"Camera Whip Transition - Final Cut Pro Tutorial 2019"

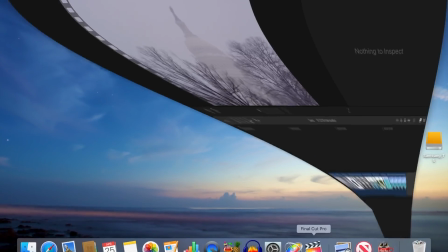[0:20]
Hey guys, what's up, this is Serge and welcome back to my channel. In this video, we'll take a look at how to create the camera whip transition seen at the start of this video.
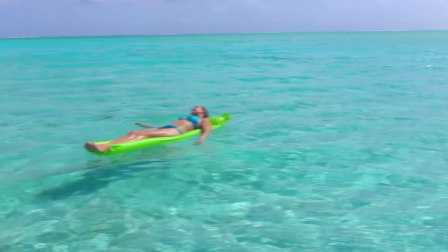[0:29]
All this can be done in Final Cut Pro without having to download or install any plugins. Let's take a look at how it's done.
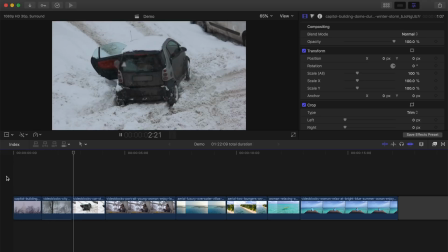[0:36]
In my timeline, I have a project with clips transitioning from a cold winter scene to a tropical beach holiday.
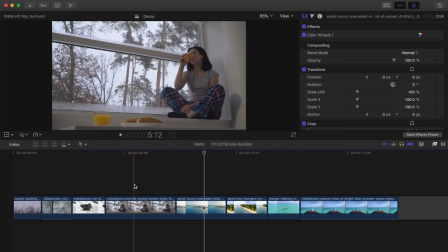[0:45]
Let's start with this clip of a woman sitting by a window, and use the whip transition to transition between the rest of these clips. Place your playhead at the side of your clip, make sure your clip is selected, and from the drop down menu, select the transform tool.
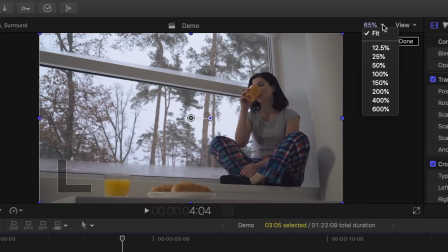[1:00]
Next, in the top of the viewer, zoom out on your clip until there's a black border around your image.
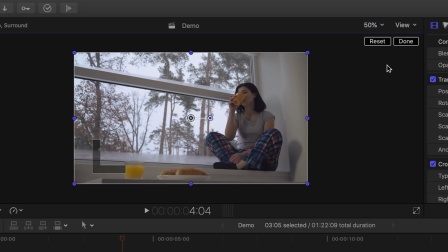[1:06]
For my example, I'll select 50%. Over in the inspector, using the scale alt slider,
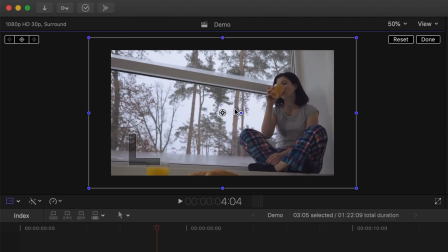[1:12]
resize your clip to about 120% and reposition the clip in the viewer, until a wire frame touches as the bottom left corner.
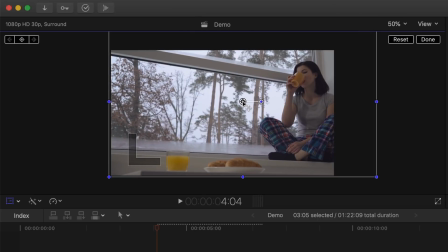[1:20]
Add a keyframe here by clicking the keyframe button in the top left corner of the viewer.
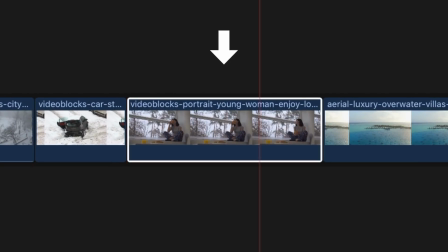[1:25]
Move your playhead to the end of your clip by using the down arrow key, and back one frame with the left arrow.
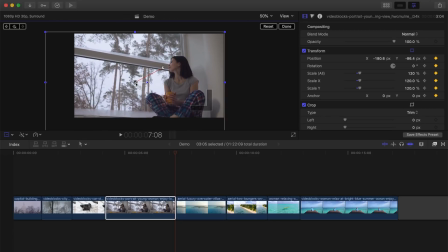[1:31]
Reposition your clip in the viewer, so the wireframe touches the top right corner. So our clip will move from bottom left, to the top right corner.
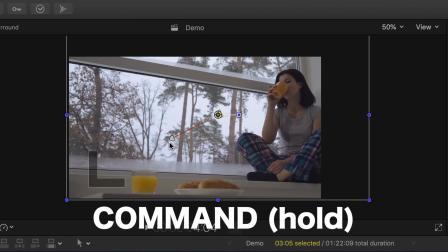[1:40]
Next, to add a whip at the end of the camera pan, hold down the command key, and click and drag your end keyframe until the handle touches the first keyframe.
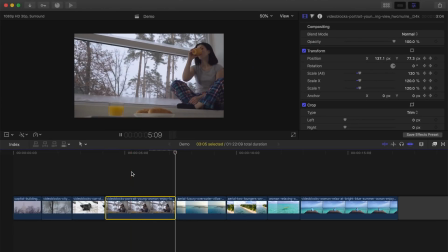[1:49]
This will retime your pan so it starts out slow and speeds up or whips right to the end.
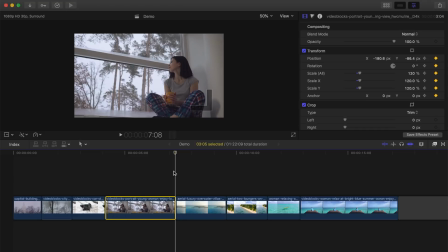[1:54]
To make this look a little more convincing, let's add some directional blur to our clip. Place your playhead 5 frames from the end of your clip,
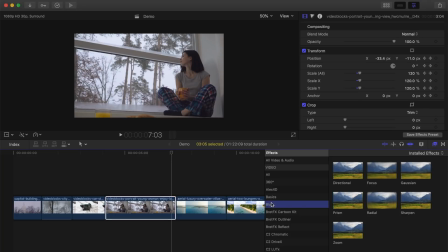[2:02]
open the effects browser, and from the Blurs category, add the directional blur effect to your clip.
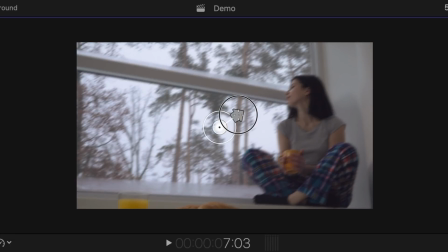[2:09]
Click and drag the direction arrow to face the same direction as the motion in your clip. Set the amount to zero, and add a keyframe here.
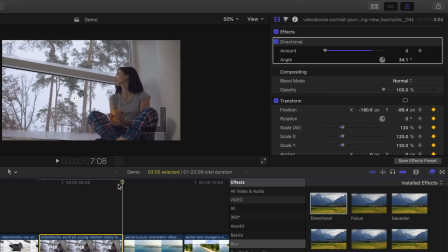[2:19]
Move your playhead to the last frame in your clip, and bring the blur amount up to about 100.
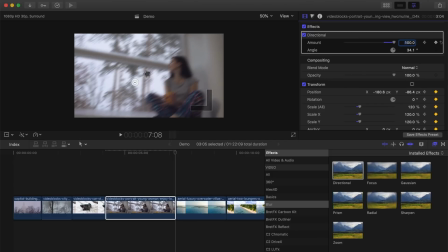[2:25]
Let's repeat these steps for our next clip.
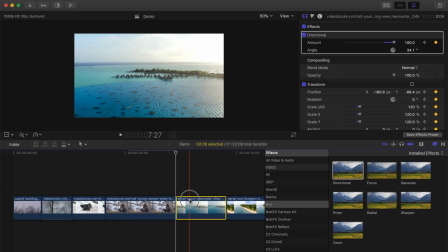[2:28]
Place your playhead at the start of your next clip, select the clip, and change the scale all slider to 120%. For a seamless transition, we'll keep our clips moving in the same direction.
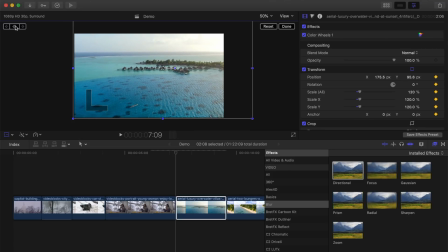[2:40]
So, we'll start with a clip in the bottom left corner, add a keyframe, move to the end of the selected clip, and drag it over to the top right. Command click on the first keyframe in the viewer, and drag out on the handle until it reaches the second keyframe.
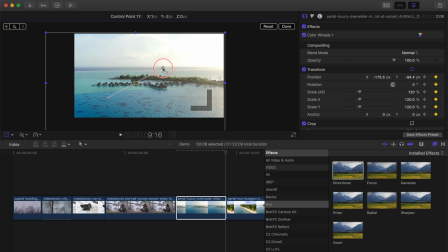[2:56]
Command click on the second keyframe, and drag it straight out until it reaches the first keyframe. This way, we have a whip at the start, and at the end of the clip. Next, add and keyframe some directional blur to the start, and the end of the clip.
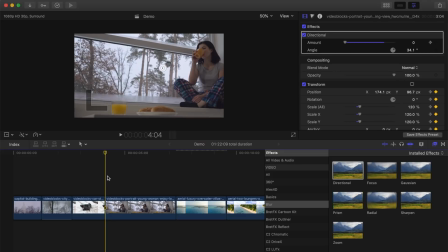[3:12]
So far, your clip should look something like this.
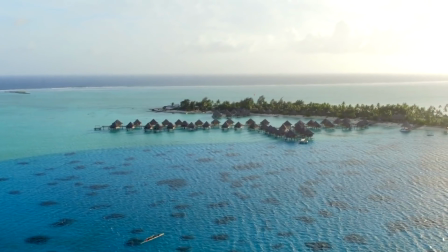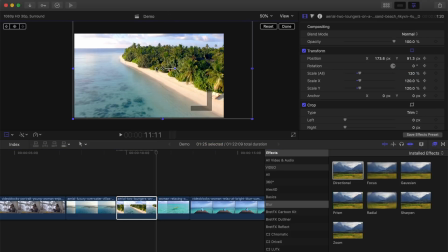[3:22]
Repeat the same steps for the rest of your clip. You can also add a gentle curve to your movement by command clicking the keyframes in the viewer,
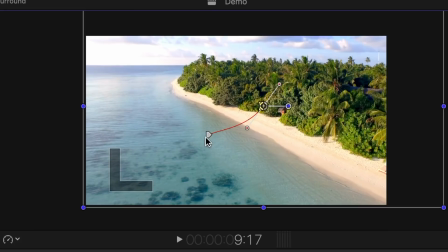[3:30]
and instead of just dragging the handle straight to your opposite keyframe, move it up or down a bit. This will form a curved red line in the viewer.
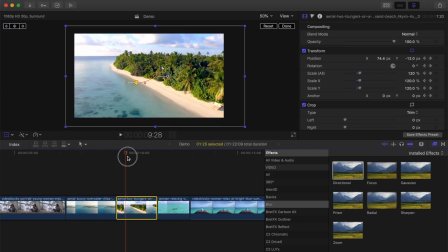[3:38]
The center of your clip will follow this line. This is useful if you want to change the direction of the motion in your clip, but still retain continuity.
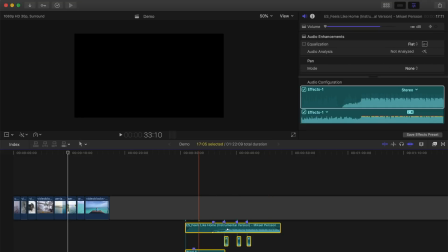[3:46]
And to bring it all together, add some background music and sound effects to your clips. The finished product should look something like this.
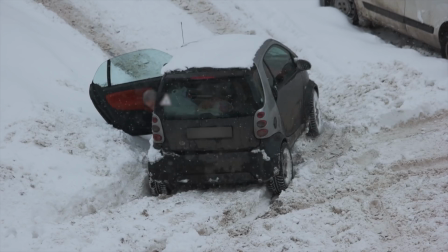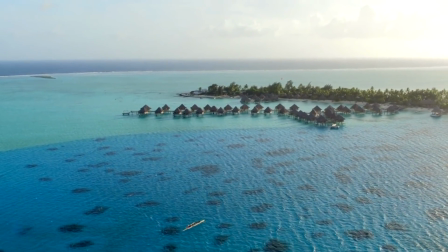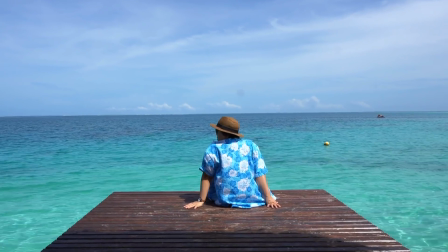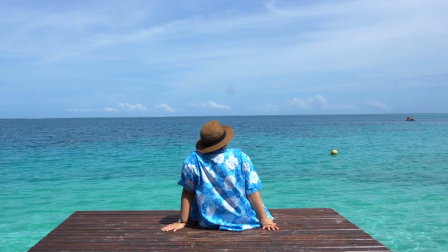[4:10]
If you enjoyed this video, make sure to hit the like button, and subscribe to my channel. New video is released every week. Thanks for watching, and I'll see you back here next week.